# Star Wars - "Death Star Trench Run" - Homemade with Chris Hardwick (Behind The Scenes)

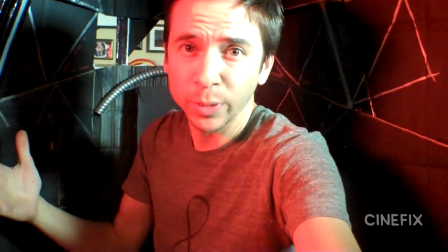[4:12]
So I just converted the cockpit that we have for the X-Wing into the TIE Fighter and Darth Vader's ship.
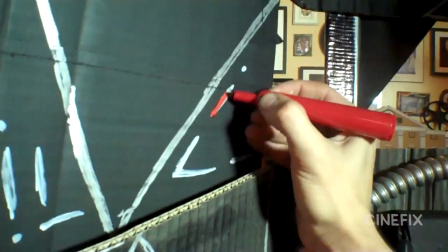[4:18]
So I just kind of pulled out the pipes that we had, drew some different shapes on the walls, and that's pretty much it.
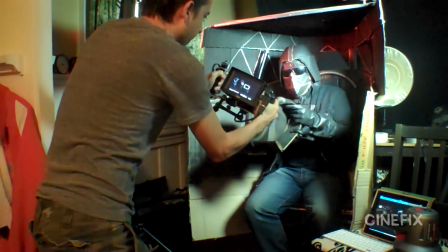[4:22]
So black sheet in the background, just kind of changed the windows a little bit and put a red light in there because they're bad guys. Red means bad. Now I made that Darth Vader outfit pretty quick. It's not a full helmet.
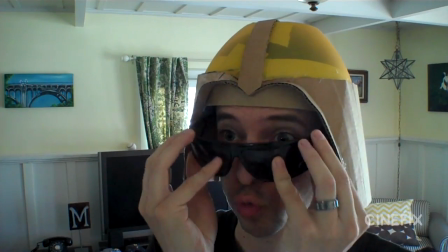[4:35]
Whoever's wearing it has to just kind of tape it on. So I had my buddy Andre, who I go way, way back with, come over and play Darth Vader, and it's just a bowl that I kind of cut with some cardboard.
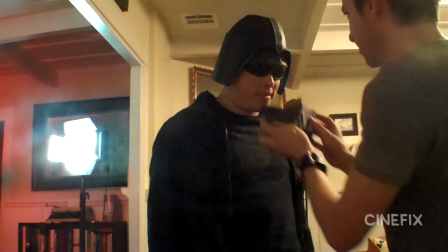[4:45]
You stick that on the head, and then wear some sunglasses, and then the face part just literally tapes onto his face.
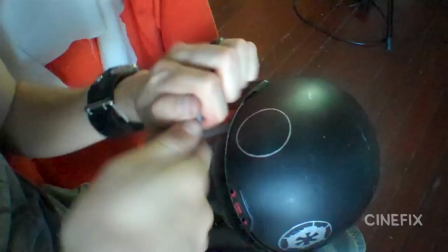[4:51]
And then Andre also plays the TIE Fighter pilot, where I just used our regular motorcycle helmet with a face cover and put some junk on there. and it looks really cool.
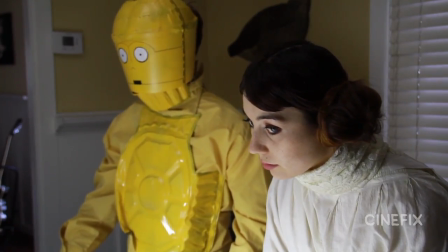[5:00]
C-3PO appears in a handful of shots, so I made that outfit really quick.
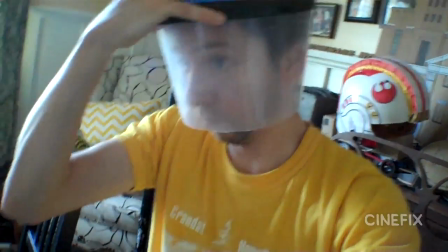[5:04]
It's just a bowl and another container, glued them together, spray painted it yellow, drew the face on,
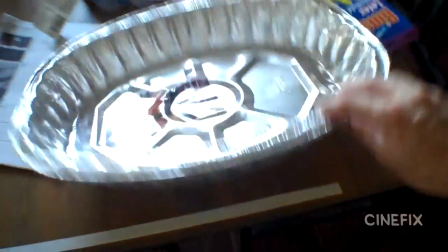[5:10]
and then it's just a yellow shirt underneath, and one of those tinfoil pans, painted it yellow,
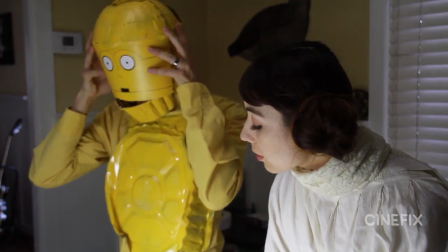[5:15]
strapped it on, done. Princess Leia appears in the war room with C-3PO, and so my wife played that role, and our friend Monica did the buns, actually.
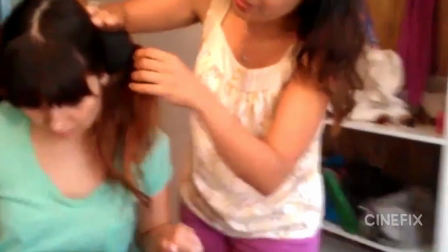[5:24]
Instead of buying something silly, like we probably would normally do, we actually went for it and used her real hair.
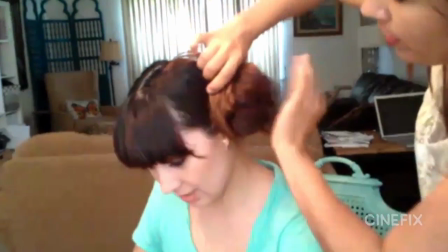[5:29]
So Priscilla wore those all day until we got around to shooting it, so it ended up looking pretty funny and pretty good.
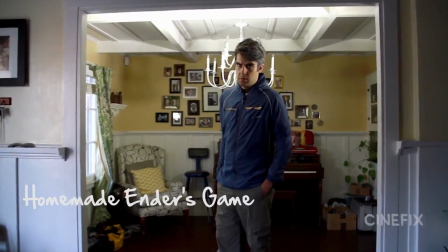[5:34]
Our buddy Piotr has played Harrison Ford for us in the past. In Ender's Game, he was much older Harrison Ford, so this time he gets to play the younger version.
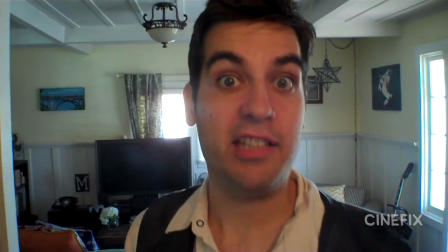[5:42]
There's definitely a difference in his voice. Come on, kid! Versus, come on, kid!
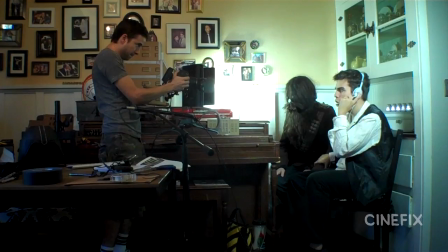[5:48]
I kind of like the older one better. And Chewie appears in just one shot.
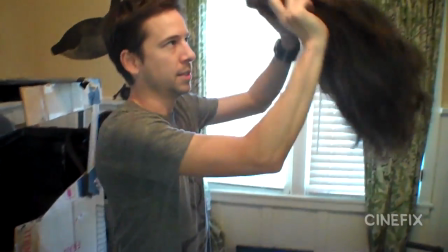[5:52]
So we decided to just put one of our long brown wigs on backwards.
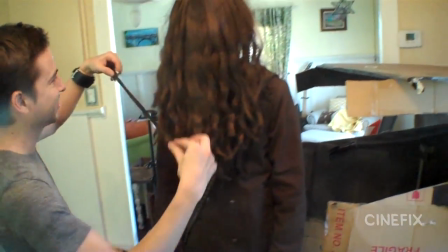[5:57]
And then once it was on, I thought, okay, let me tie a piece around the neck. Let me make a little mouth.
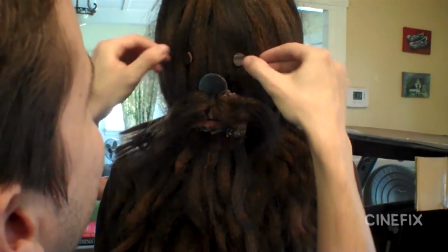[6:03]
Let me just kind of glue some eyeballs on it. Put a belt across the chest.
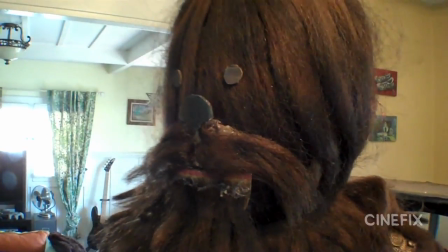[6:08]
And that was it. So for one shot, there's your homemade Chewie.
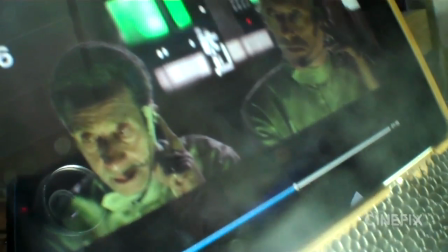[6:12]
There's two guys that we noticed appear in a shot together, and then just 2 shots later, it's 2 totally different guys.
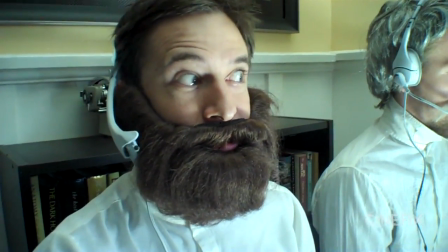[6:20]
Same background, 2 different guys though. The bearded guy turns to the other guy, as if to say, do you think they noticed that we're different actors?
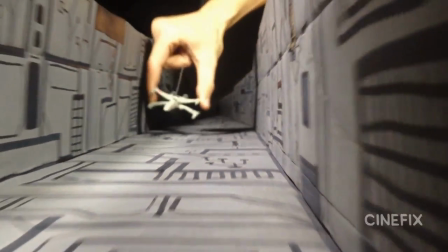[6:28]
A lot of the shots are looking down the long trench on the Death Star, so we built it out of cardboard.
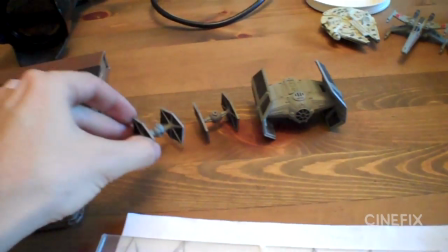[6:33]
We had a handful of toys, and we bought some at different sizes, and then I made 2 little TIE fighters.
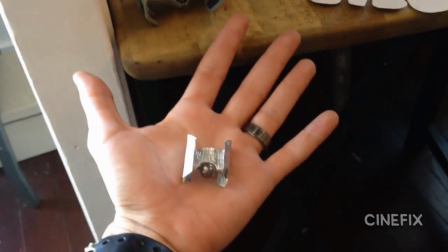[6:39]
And then I made a really, really tiny version of Darth Vader's ship out of a little ball bearing and some little pieces of metal.
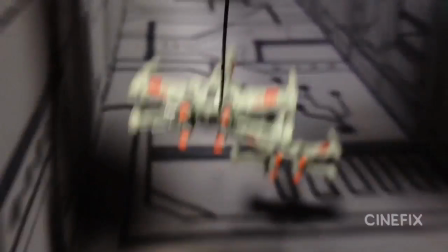[6:46]
So the small stuff fits inside this trench that we built.
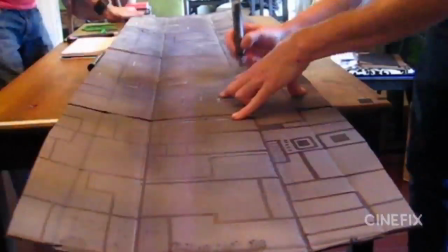[6:49]
We had to decorate the whole thing too, so we sprayed it gray and then we drew all the lines and all the little details that kind of look very Death Star-y,
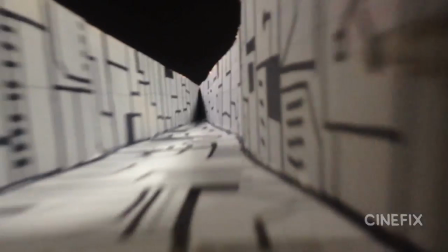[6:57]
and just made that thing really long. And it kind of goes to a point, so it sort of just goes like infinite.
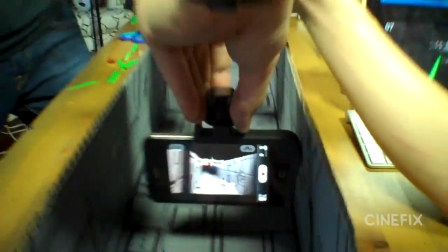[7:03]
And then what we ended up doing, instead of trying to move the camera and the ships for all those different shots,
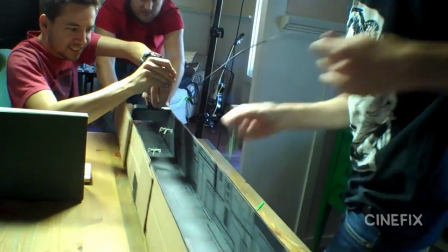[7:07]
we just kind of locked the camera down and had it floating in one spot and had the ships in front,
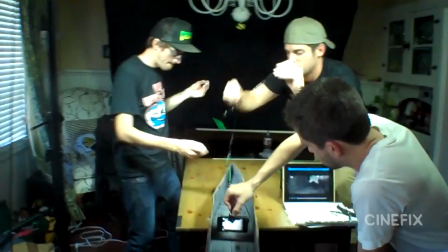[7:12]
and then we just pulled the trench. A lot of the trench shots had these green lasers that go flying all different directions, and those were a pain in the butt.
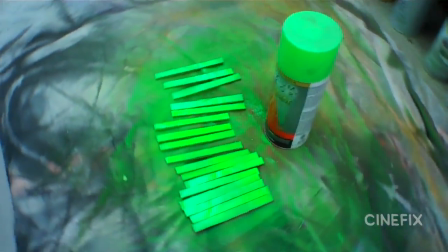[7:18]
We ended up using little tiny pieces of cardboard that we spray painted bright green and put them on sticks, and we could kind of just like fly them by the camera.
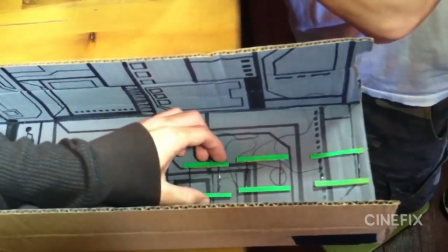[7:26]
And they're a little clunky, but like, hey, there's lasers. It's the Death Star trench, what more do you
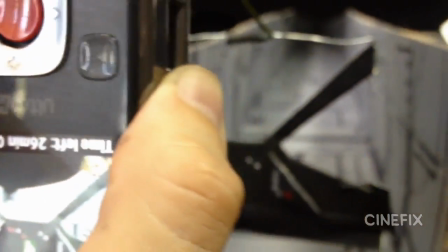[7:31]
want? Inside the trench, you also get a couple shots that are the point of view through some of the ship's windows. And then one of the point of view shots has R2-D2 on top of the X-Wing.
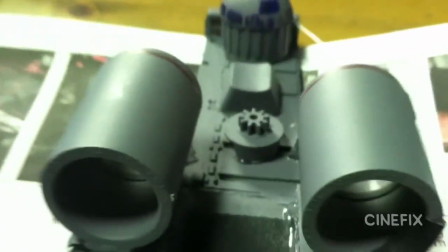[7:41]
So we made a little tiny R2 out of the top of a like rubber ball, painted it, got the details, and so it looked really cool when you're looking down the trench and you can see over the top of it.
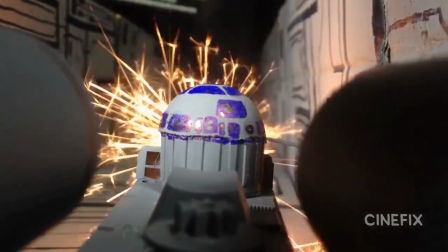[7:49]
And then he has a little explosion accident, so we put some sparklers and some smoke in there.
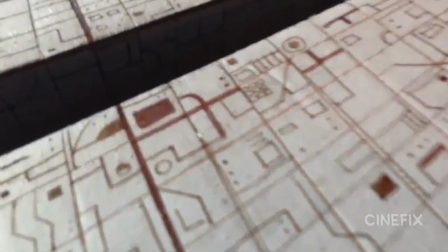[7:53]
The first time they dive into the trench, we made an even smaller version because we need to see the whole surface.
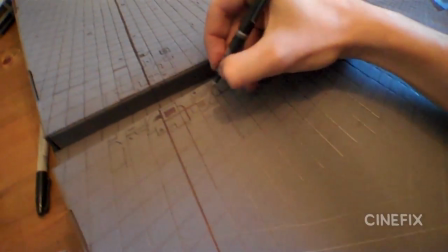[7:59]
So that's just a really tiny trench, and we just drew the tiny details on there. So the camera comes way down and then it does a cut into the actual trench.
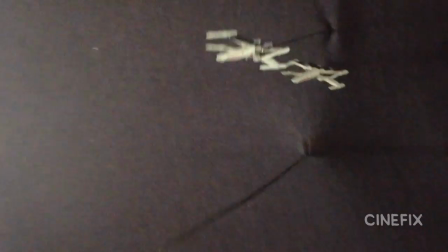[8:08]
Some of the shots just take place right out in space, so we did that against a black sheet.
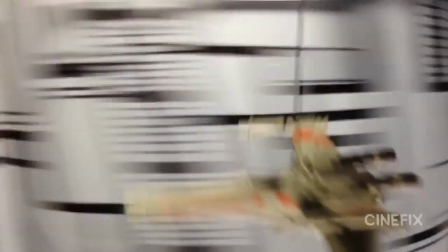[8:12]
And all of these miniature shots pretty much are just various wires that are attached to the spaceships,
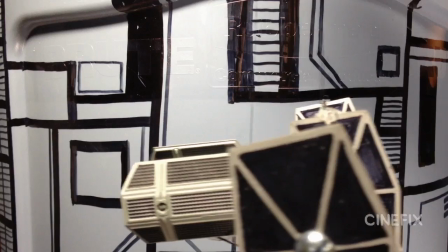[8:17]
and you either attach it from the bottom or the top or wherever, and you just get the movements by kind of dangling them. For some of the shots that are inside the trench, instead of shooting long ways inside our cardboard one, we were shooting sideways,
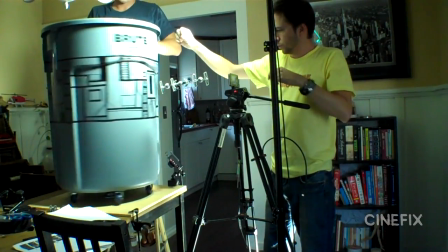[8:28]
and so we got out this spinning barrel again because it already moves really fast in one position.
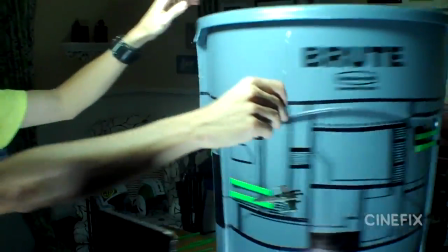[8:33]
So that way you can just focus on the camera, and whichever ship just needs to kind of float by slowly, because in the background you've got the barrel spinning really fast.
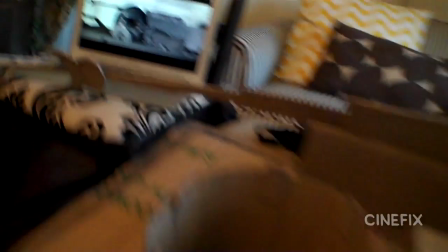[8:41]
So that looks really cool. And then we built an even larger scale version of the top of the X-Wing where we have R2-D2 on there,
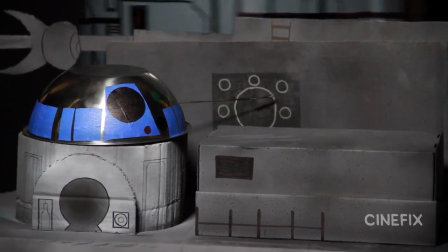[8:49]
and kind of built out the rest of that where he's kind of poking at the little panel there. And we've got the spinning barrel in the background. He's kind of just moving. And then we have a big explosion in that side shot too.
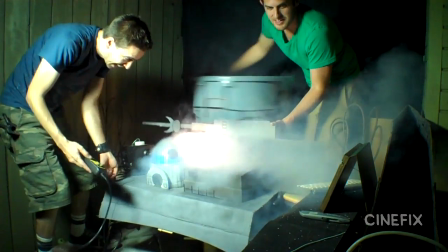[9:00]
So we just used the sparkler and the smoke machine and just blasted them in front of the barrel. And then one of the X-Wings also on that side view gets a little explosion.
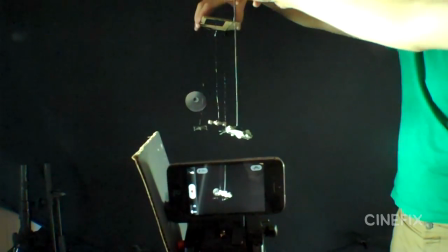[9:08]
And for those of you who have noticed, we're actually using the iPhone a lot in some of these shots because it has such a tiny, tiny lens.
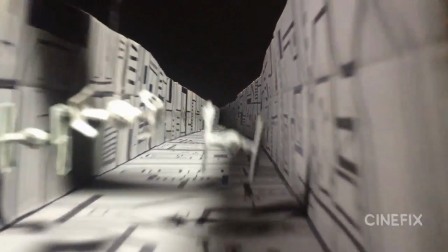[9:14]
And so when we're using these little miniatures, using that little lens just makes everything look huge on screen because you can just get right up next to it. So that's the reason we use the iPhone all the time, is because it has a very close-up macro range.
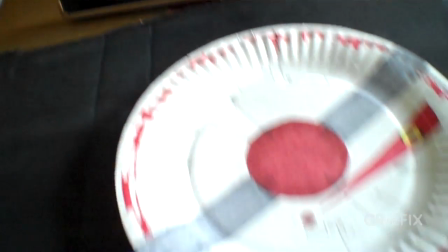[9:25]
There's some various insert shots and graphics and things, and one in particular that was a challenge was the one when Luke is looking through the scope.
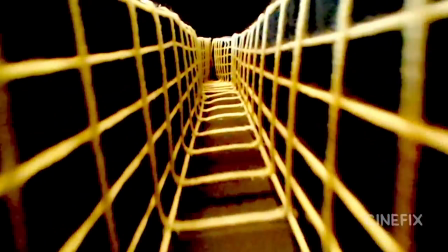[9:32]
We actually see the kind of graphic of the trench moving along really fast.
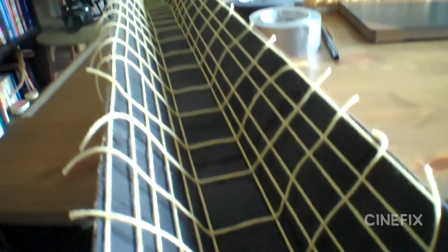[9:37]
So I shot that separately and actually made another little trench and just put some yellow yarn in it,
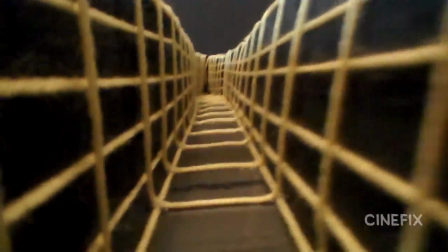[9:43]
so that way when you film down that trench it looks more like graphics.
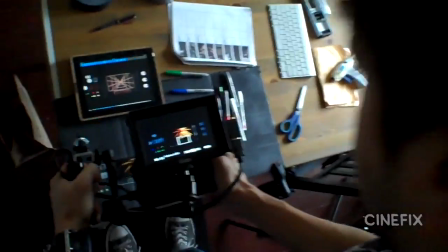[9:47]
And then I played that back on my iPhone, pretending that's a little computer screen there that he's looking at,
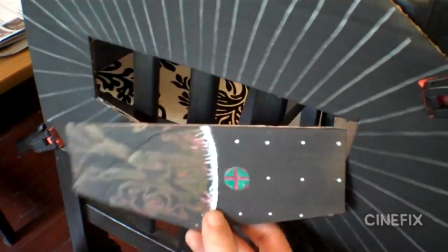[9:53]
and decorated some other elements around it. And there's some other shots of some graphics and things that I just drew out on some cardboard and other inserts of like buttons being pressed and whatever, but it's all just miscellaneous stuff around the house. So the big moment, the Death Star explodes.
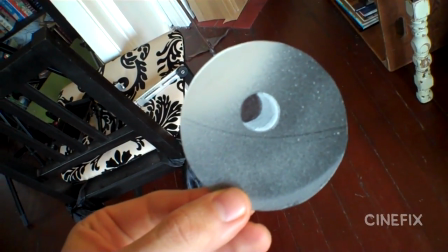[10:06]
We started by painting a little Death Star on some cardboard, put that up against the sheet,
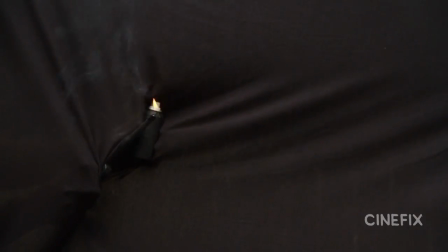[10:10]
jump cut to a separate little explosion element, and then we dissolved to the camera on the ground,
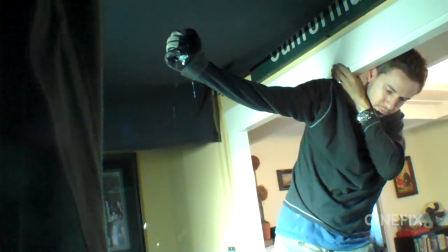[10:16]
shooting straight up at the ceiling. It just dropped some confetti and shot it in slow motion, and it just rains down.
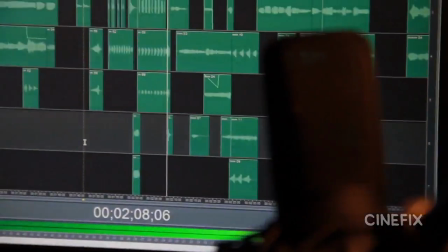[10:22]
The music score for this scene is huge, and it's classic John Williams.
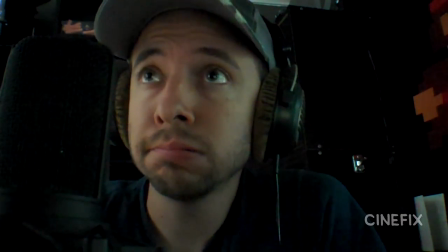[10:27]
Everyone knows this score, so I go in there, track by track, just singing out every little bit that I can,
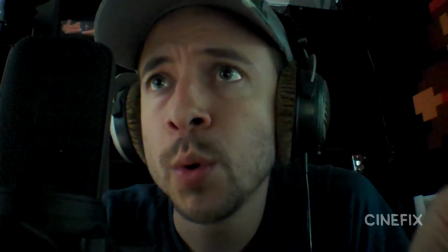[10:33]
making up the instruments, trying to get them to sound the same, and just go through the whole thing, just making this big John Williams score, all using my voice.
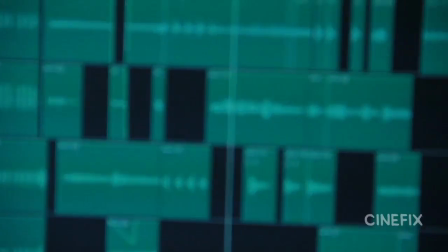[10:41]
And then tons of sound effects too. I could try and recreate these sound effects using other homemade means, but part of the fun for me is just doing it all with my voice, so that's what I did. So that's how we did it. If you have any other questions, hit me up in the comments below. And thanks again to Chris Hardwick and the Nerdist. It was great working with you guys. Be sure and check out their event, Course with the Force, at the link below. And subscribe to CineFix because we have new episodes every single Tuesday. And let us know in the comments what other trailers and scenes you want to see us try. So we'll see you next week. May the Force be with you.
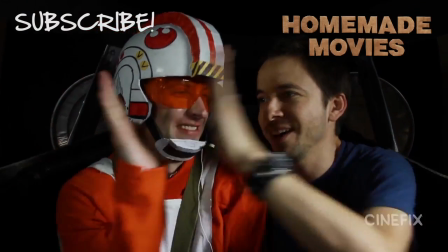[11:15]
Thanks so much. Can we shake? You want to go for a high five? What if I just left you hanging the whole time?
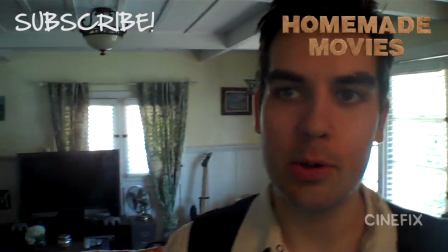[11:22]
I'm looking forward to the new Star Wars where this. Shut up, Chewie!
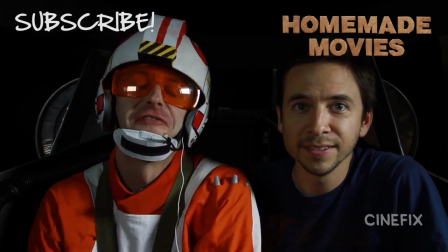[11:26]
Get more details at Mother Fudge. Is that a website or?
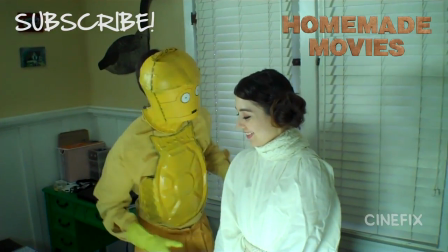[11:31]
Yeah, Mother Fudge. C-3PO, human cyborg relations. I don't know how she acts.
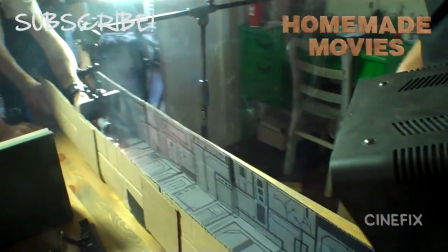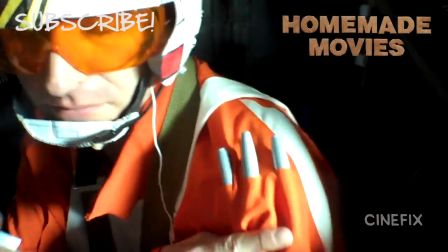[11:42]
When Luke went into the trench run, he knew he might have to sign some dark book covers.
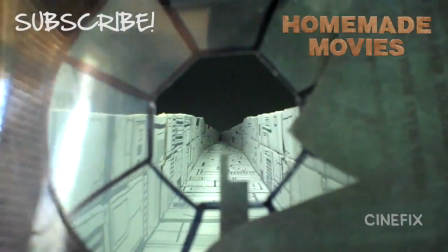[11:47]
Somebody pilot this thing, I gotta go to the bathroom.
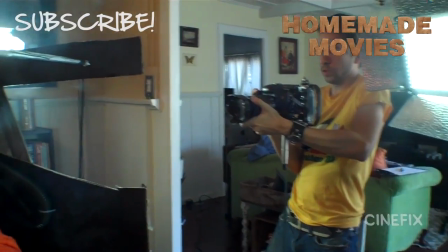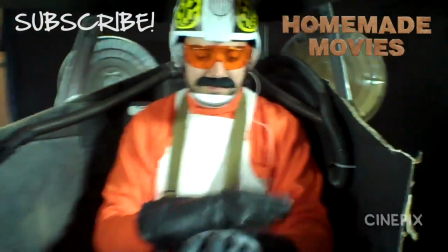[11:56]
Hands are way too big. My hand starts back here. Oh.
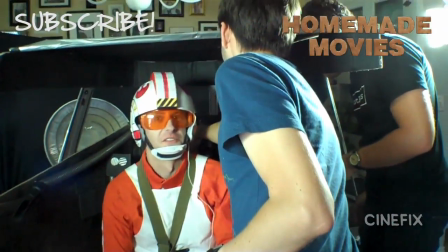[12:00]
You know that Alec Guinness was just like, what the f*** are we doing?
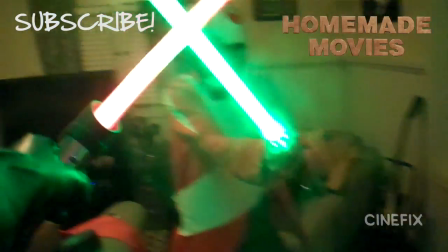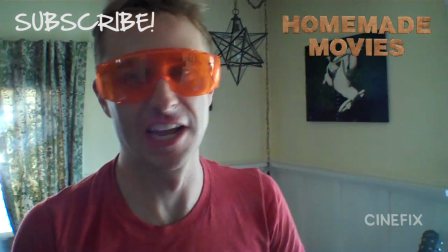[12:10]
Everything you need to make a great movie you could just get at a hardware store, is what I really learned today.
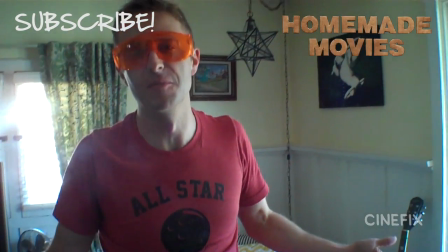[12:16]
I don't know why these people are spending $150, $200 million on a movie. You could save Hollywood.
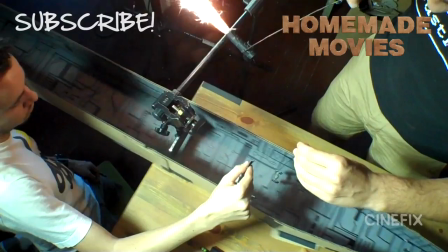[12:24]
I don't want to take this off now!